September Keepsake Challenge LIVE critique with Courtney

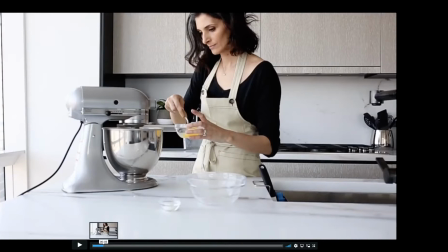35:22 So whether you want it to be really bright and or whether you want it to be, so much of this to me looked perfectly exposed.
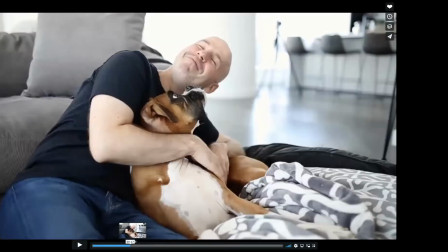35:31 So, I didn't really notice it too much of an issue, but
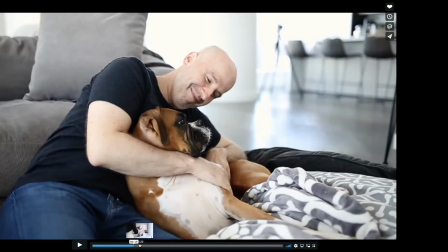35:37 as long as the skin tones look good, which they do, then that's all good.
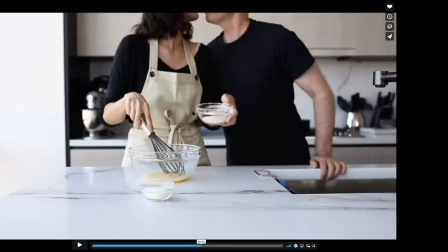35:44 This was so sweet. I loved all this. I loved so much. I think you probably could have cut it as well.
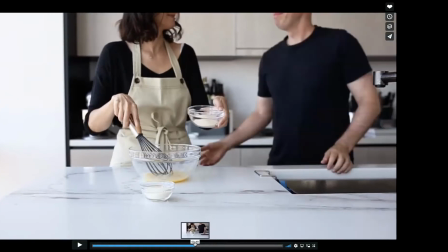35:53 Maybe to where like about here could have, well, no, before his hand goes up.
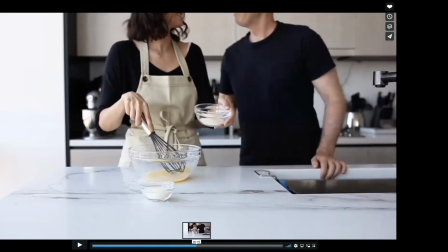36:02 Or it could have even started here and just got the kiss. Okay. But the whole So I didn't need to really have him like kind of coming within the frame. Right. You didn't need, that part you didn't need to start from him outside of the frame to coming in.
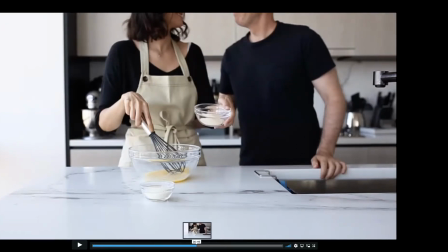36:21 You could have just started like, because that's the moment. That's really all that would have been needed there.
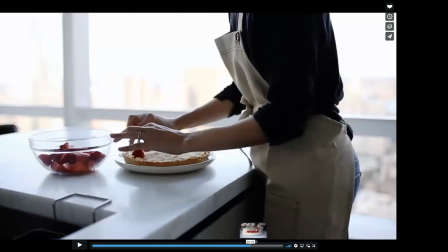36:34 What were you making? Like a tart thing? Yeah, a strawberry tart. That ended up really bad.
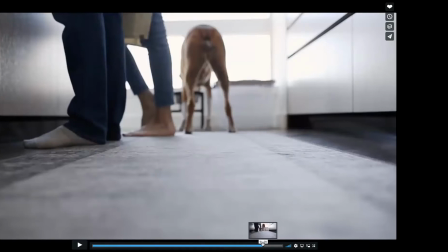36:45 It took so long to bake it. It was just terrible. I really loved this clip so much because I felt like from a storytelling point of view, this pulled together that the dog is a big part of your life, but you guys are a couple.
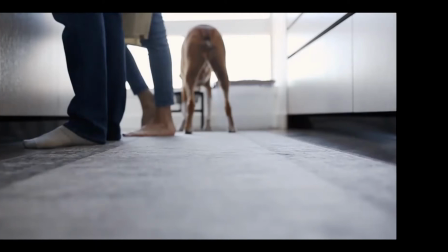37:01 And to me, this meant a lot. This had a lot of meaning to it. Even though like we're looking at your dog's butt. I know that's the first comment my husband gave me. I was like,
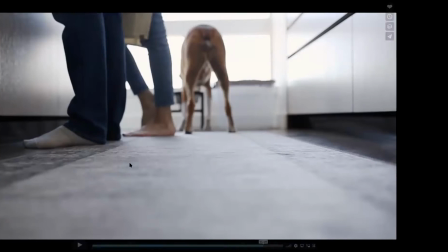37:15 really? But because you can see the three of you together, and I mean, I got what you were trying to convey here. So he was like, "That's how you want to end." I love it. I love it when they like to give us feedback on our stuff.
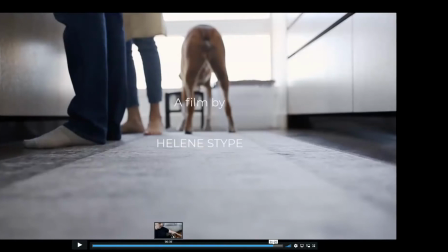37:37 But yeah, I thought it was really well done, especially like this is your first one, right? Like your very first. Yeah, it's my first kind of thing. Like the only time I put it on video was after you Creative Live. I took a few shots of my dog, and that was back in May, and that's the only thing I did on video.
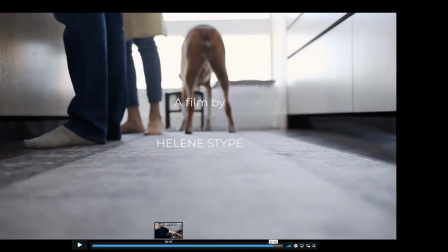37:55 So this is like. That was my first actually like, oh, what am I going to do as a film and process and put together and all of that. Oh, well, you did great. You did really, really well. Thank you. Yeah, cool. Thank you so much. No worries.
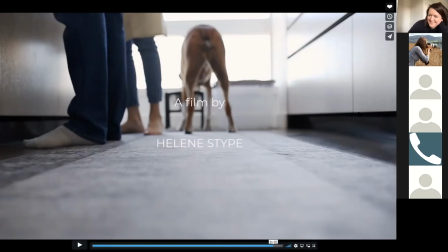38:08 I appreciate you doing all of that. Yeah, no worries. Thank you, Helen. All right, so if you want, you can go ahead and mute yourself and then we can move on.
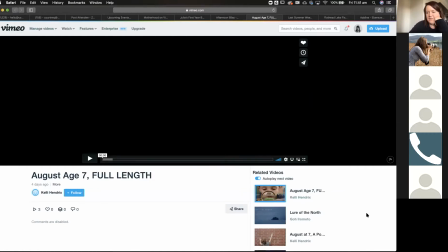38:18 So do I have Kelly here? I think I do.
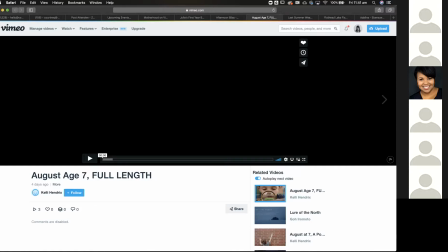38:26 I'm going to unmute you. Kelly, Hi. Hi, Kelly. Hi. Hi. Hi, I hope you can hear me. Can you hear me? I can, yes. Can you hear me? Okay. Hi. How are you doing? I'm very excited.
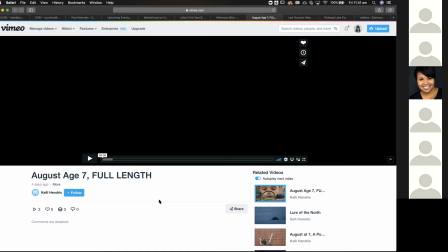38:42 Good. I'm doing great. Good. Great. So tell me about this film. Well, I have been wanting to capture my son in his,
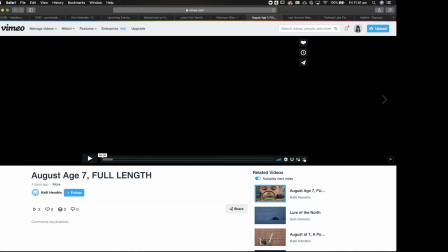38:56 I asked him, I told him I wanted to do a portrait film with him. Mm-hmm. And I asked him what he wanted to be doing in his portrait film. And he said he wanted to be catching bugs in the backyard and catching things and critters. And that's what he does all the time. We homeschool, and he spends most of his day outside catching
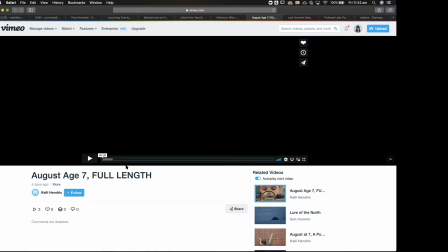39:14 critters. Uh-huh. So, so that's just what he is totally loves to do.